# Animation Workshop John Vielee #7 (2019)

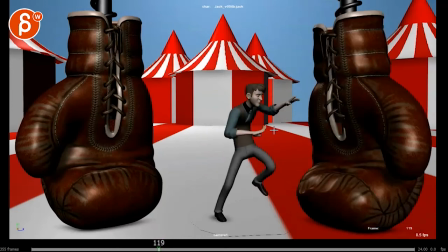[11:15]
I have a curve here and I've got to have those hands follow this. same thing with with this here i know you want to exaggerate some moments but i to me it's more i see this more than i feel it it's all good when you have you know smear frames and stuff like
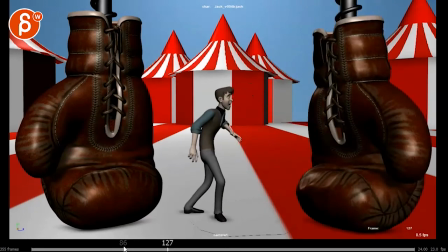[11:28]
that and it's kind of a feel but right now i'm seeing i'm seeing those fingers i'm seeing that that perfect arc there and that that curve but then it only lasts for so long
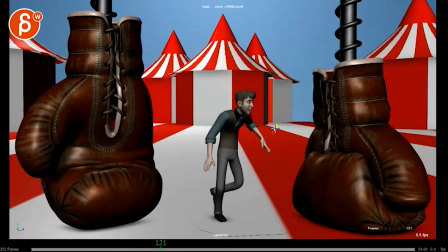[11:39]
and then once you get into here it kind of shoots back down and watch how you got that arm shooting down and once you hear not that it locks but it's almost so just watch that in real time how that arm does this arc and then kind of
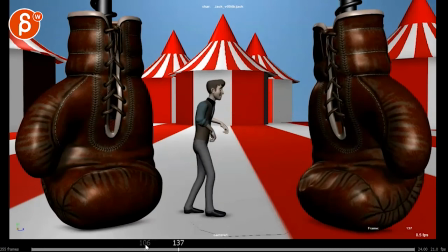[11:53]
stays put and
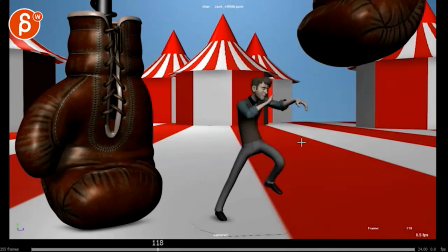[11:56]
that's kind of what you have a bit all over the shot where you have those smooth moves fast sudden moves and
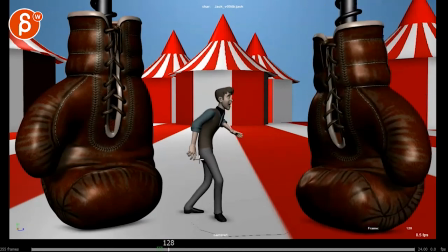[12:02]
then it almost locks but then it becomes a very soft
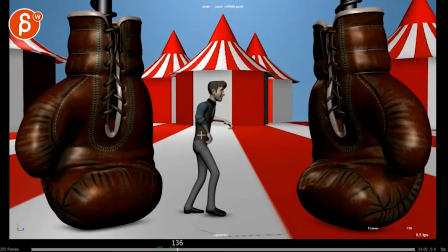[12:07]
it's not even a moving hold because you keep going then becomes almost a bit too slow and spliny right there it's just some moments of almost slow motion aspects of it and
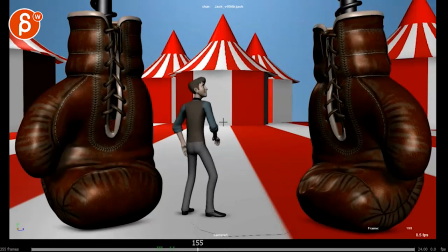[12:27]
i'm not sure if you're doing ik arms but this has also a very straight feel to it how that arm goes down it's a bit mechanical i'll watch out for some more nicer arcs not go too straight
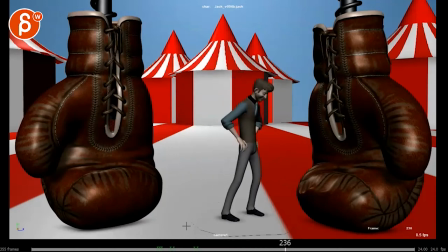you could probably when he's done here and goes ha ha ha into this maybe either rotate the root over a bit more or bring that
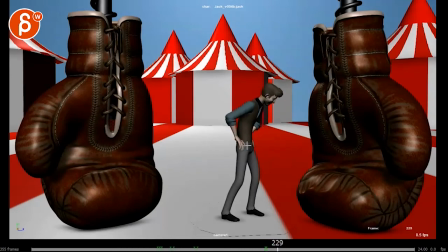[12:52]
elbow out a bit more so you have a bit more negative space there just a bit so it's not just that bulge I'm coming coming out there but
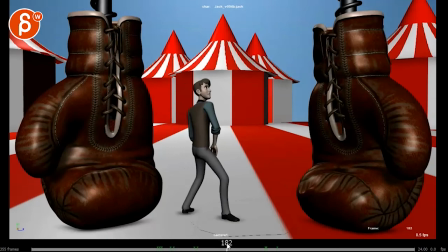[13:00]
the feeling here is much better the only thing I would say is I would probably after this step I would be careful I go
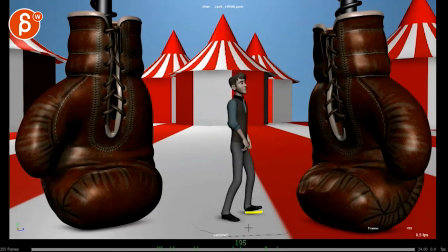[13:07]
small and even though it's a bigger step here it just has I would be careful going too high up my feet can be pretty lazy and I wouldn't go it's just very toe up I would just go from here and maybe don't go further than this i mean just kind of it's just kind of a step
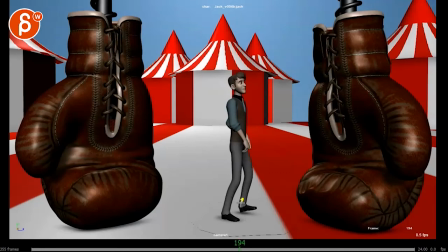[13:22]
and having so much of a exaggerated step feels a bit weird and just enveloping wise it gives you that kink there too so i would kind of reduce that very deliberate toe up step down thing and then pose wise it's almost
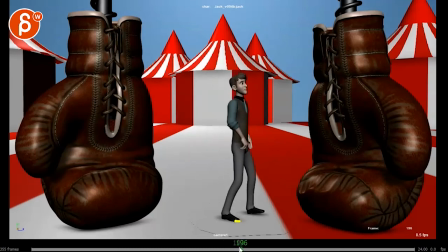[13:36]
like on this move you can pivot off this this toe so that you end with this foot a bit more angled like this,
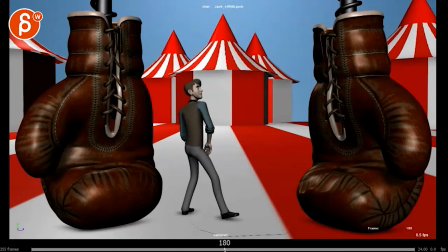[13:43]
not like that. A, it will take away from that sticky IK of
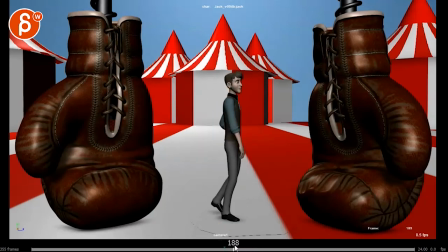[13:49]
I'm doing such a big move, but I don't want to move anything in my foot here. It feels a bit too locked and you will change the pose so that it doesn't feel so parallel here. So to me it seems like you want to bring this more and maybe it's a little bit higher. There's a bit more of an offset in your posing there.
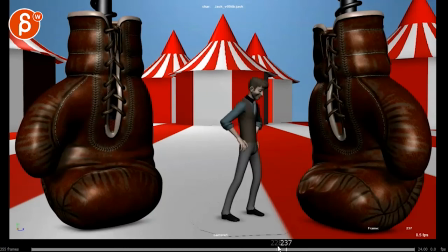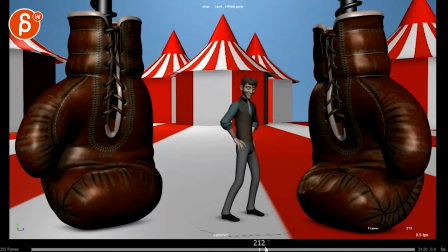[14:18]
I wonder if through here you can open the mouth. It's kind of hard to see it's a bit dark in the lighting there but I'm looking for contrast where it's not just
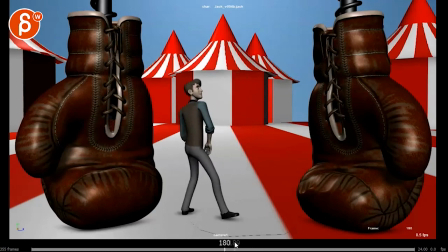[14:27]
not just that that head bobble hold on it's
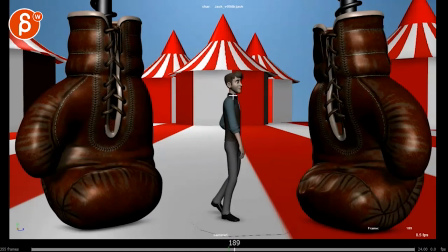[14:34]
that thing again where you move pretty fast and then suddenly through here it gets all very almost pivoting just off the neck here I so watch out on your in your general easings and outs when
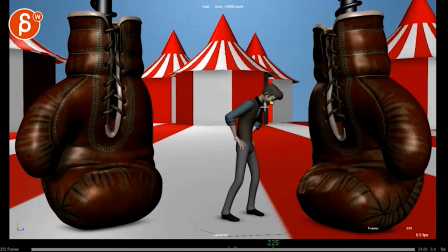[14:48]
he goes like this haha I feel like you want to open in the jaw for ha ha ha ha ha ha ha ha ha otherwise it's just this constant it's almost like he's he's being told to never open the mouth or
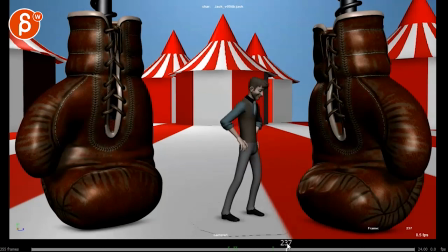[15:04]
you do and then ha on the way up here you open the mouth and bam this happens i think that's
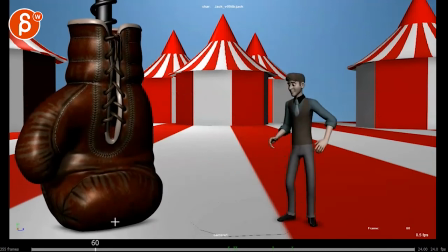[15:16]
kind of it by kinda i don't I'm being extremely picky here.
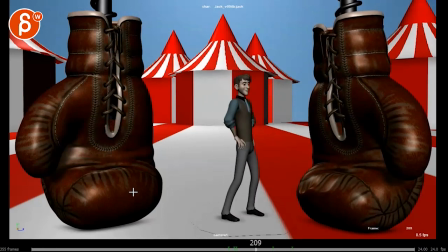[15:23]
Yeah, this is cool.